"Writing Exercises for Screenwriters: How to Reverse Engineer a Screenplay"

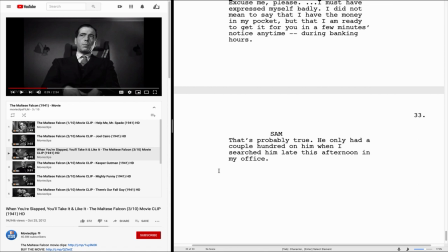[11:33]
So we kind of want to slip that in there because it's an interesting character moment. And it doesn't have to be very long.
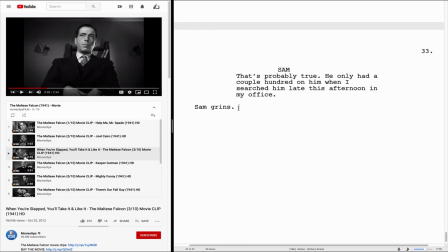[11:40]
We don't even have to necessarily include a specific emotion or motivation because that's in the subtext here. Less is more, sometimes.
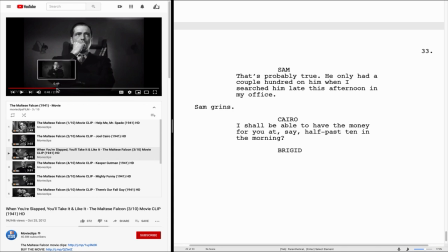[11:58]
So you notice she kind of leaned back and started rocking in her chair. I wonder what emotion that could signify.
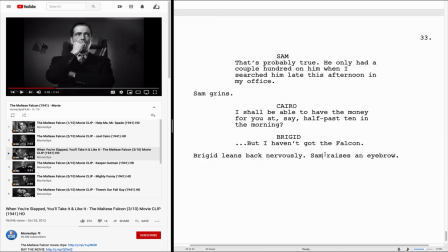[12:07]
He leans back nervously. He raises an eyebrow. And no, he might not literally be doing that in the shot, but we're trying to tell the story that will then be translated hypothetically onto the screen.
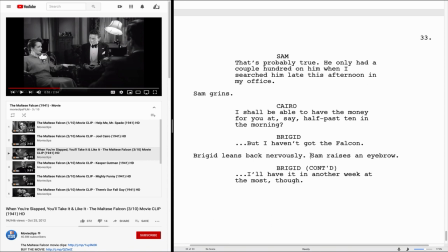[12:23]
Now, since we've looked at a little more of the clip, I kind of want to change this. Let's do this, and you can see the difference that it makes, okay? Now we have her reacting before she even says the line because she's afraid of their reaction, right?
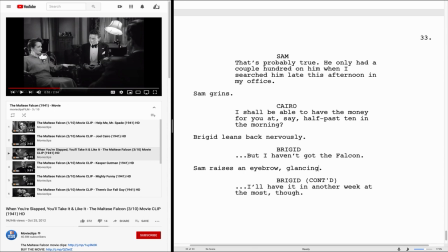[12:39]
We're gonna set her as an eyeball, glancing her to bro. We kinda get that back and forth with his eyes, and then she continues.
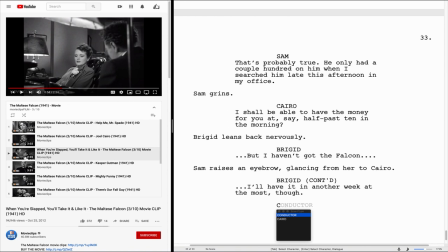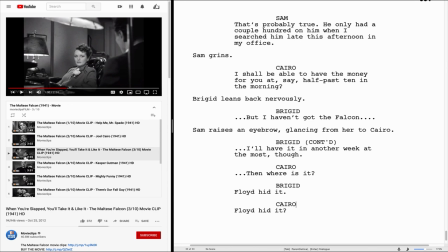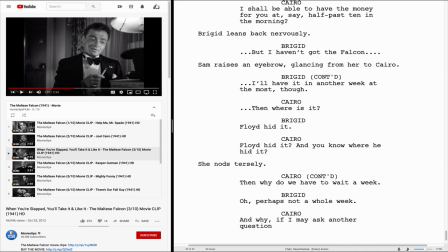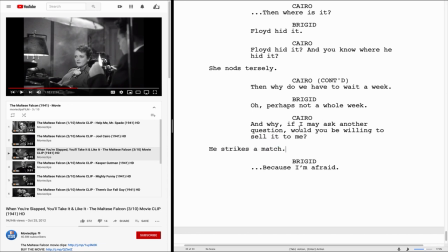[13:09]
So we're gonna use this little action here to break up the dialogue so it doesn't get too tennis match-like. I have this little ellipsis here to increase the tension a little bit. Make sure that she's afraid to even say that she's afraid, that kind of thing.
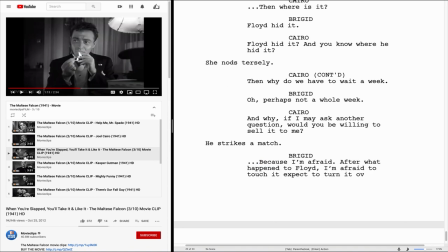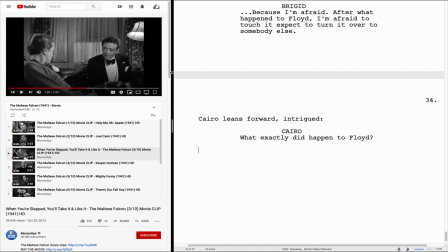[13:29]
Ah, so now we have a moment here where Bridget really does not want to answer the question. She kind of has to force herself to. So what's an interesting way that we can show that?
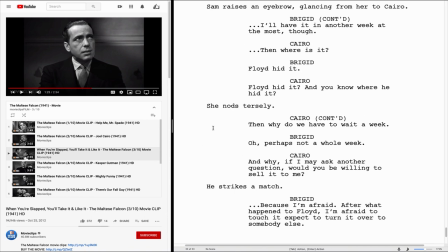[13:46]
So we could say that Sam leans forward, but since we already had Bridget leaning back and Kyra leaning forward,
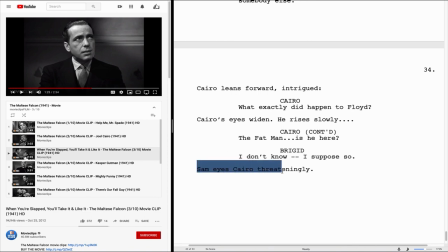[13:52]
I kind of want it to say the same thing, but in a little different way, because it's really more about the emotion that we're trying to portray, and then the director and the actors will figure out how they want to do that.
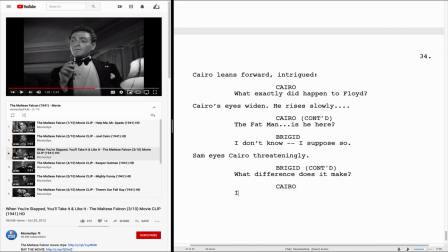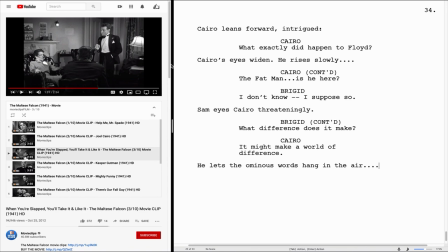[14:11]
So that pause there helps give us another way to increase the tension, and then sets up her line.
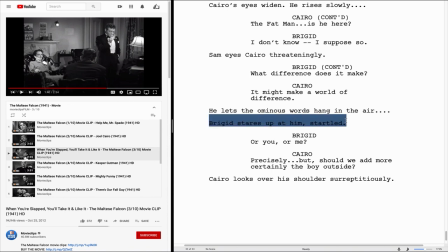[14:23]
Okay, so we have her staring at him, startled, and then Cairo looking over his shoulder, and then we have Brigid kind of taking the attack on him now.
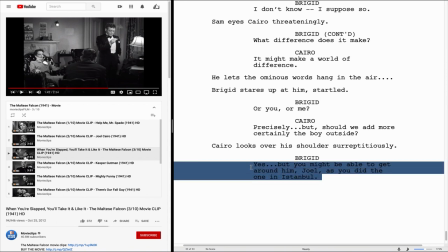[14:40]
Okay, so now we have Brigid revealing some type of secret in
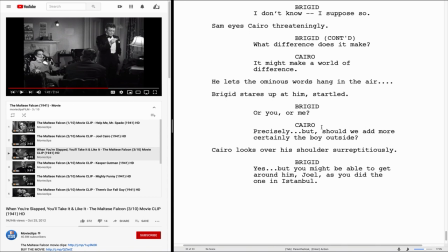[14:45]
order to try to one-up Cairo or make him feel inferior, something like that.
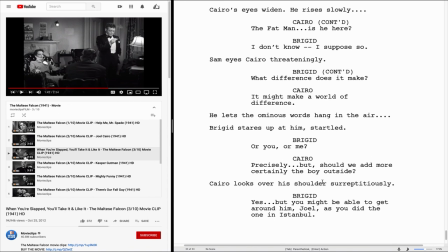[14:51]
And that's what you have to remember when you're writing the script is not just the formatting, but how the formatting helps reveal the story and how that relates to the story as you've structured it. Because if you structured it properly, then you're going to be revealing and concealing information to the characters and to the audience.
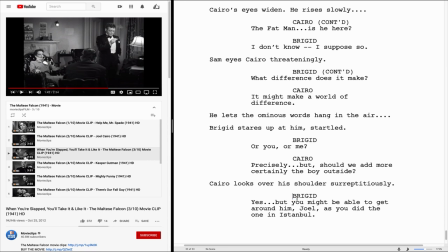[15:10]
And so this is a type of reveal that Bridget is doing for a certain motivated reason in order to accomplish a certain goal, and all of that needs to be reflected in here in what you write and also how you present it in the format.
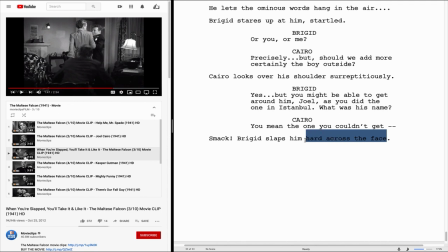[15:26]
Now, at first, this looks like the right way we can do it. Slap some heart across the face. But I kind of want to include that she's standing up in this. We don't have to, but I would like to. So let's say Bridget suddenly stands and slaps him.